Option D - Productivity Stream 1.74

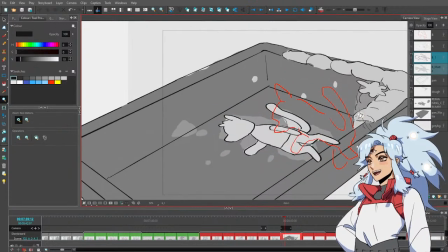[78:40]
So in my brain, what I'm doing right now is
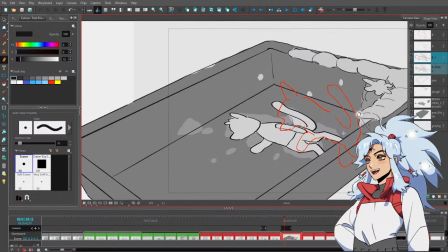[78:45]
so in general, when you're drawing, it's a good idea not to put objects really close, but almost like really close and almost touching another object unless it's very intentionally supposed to be that way.
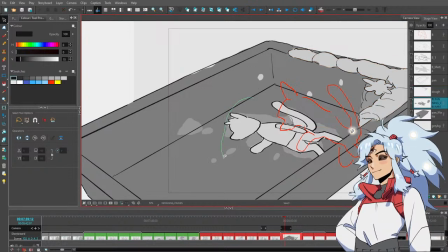[78:59]
Otherwise, it's gonna look like they're part of the same thing. And I was like, okay, I think it's maybe better to make sure that this particular crumb
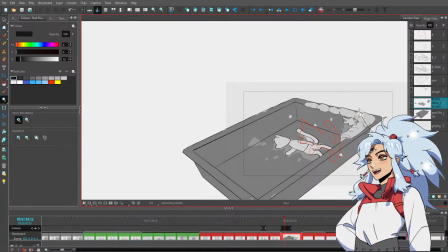[79:16]
looks clearly like it's inside the pan, so I need it to be underneath the rim of the pan. I need the rim of the pan to like overlap it. Yeah. Yeah.
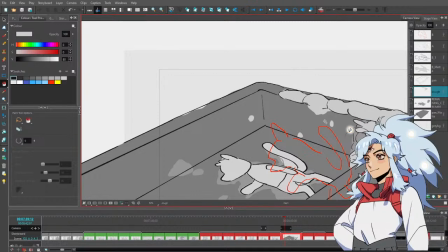[79:32]
Thoughts. Just thoughts.
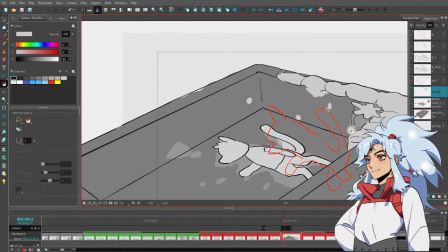You guys want me to go to jail so bad. You want it so bad.
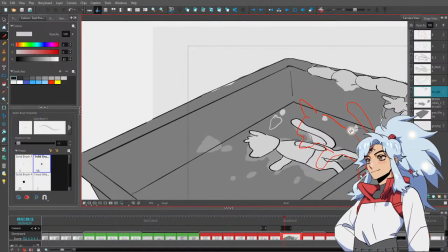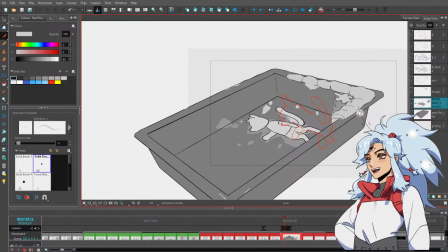[79:54]
I think it needs to be really messy too, actually.
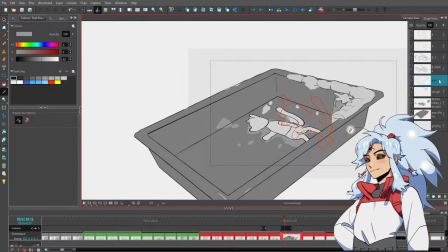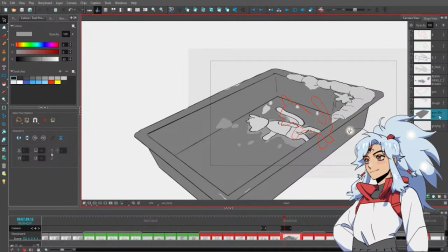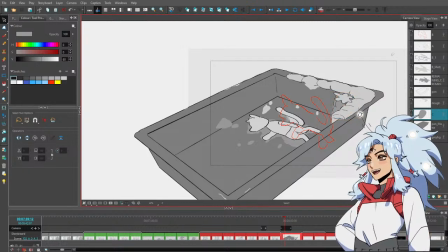[80:36]
No. What? I simply look away. Is this like another dude that I should maybe know?
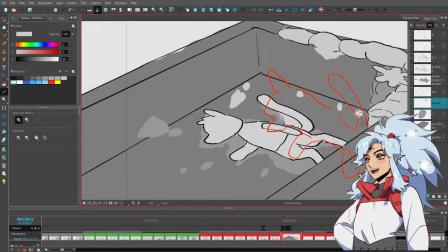[80:51]
Question mark? No, I do not know this person, Lucky.
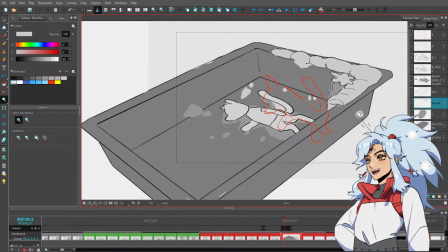[80:57]
If he's like another coworker I didn't interact with that much in my previous gig,
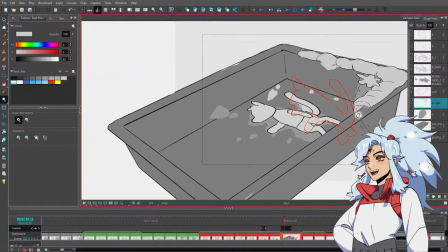[81:02]
I perhaps would not recognize his name immediately upon seeing it.
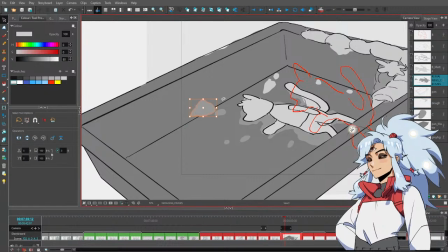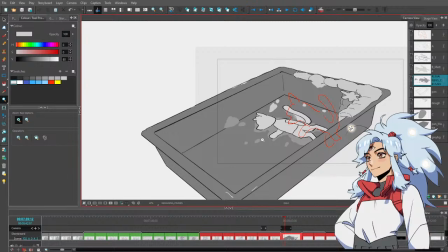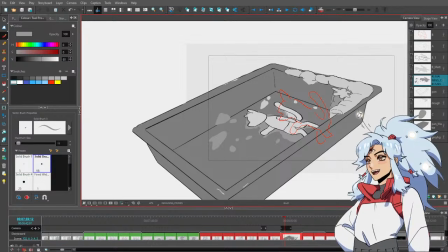[81:27]
I'm gonna look up pictures of what a messy pie pan looks like because I'm just like really struggling to figure out how to draw these crumbs. Pie pan.
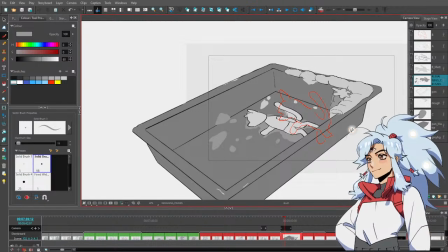[81:47]
Pie eaten. Pie mostly eaten. Okay, wait, this could work. Wow, that's really messy. Yeah, that's perfect.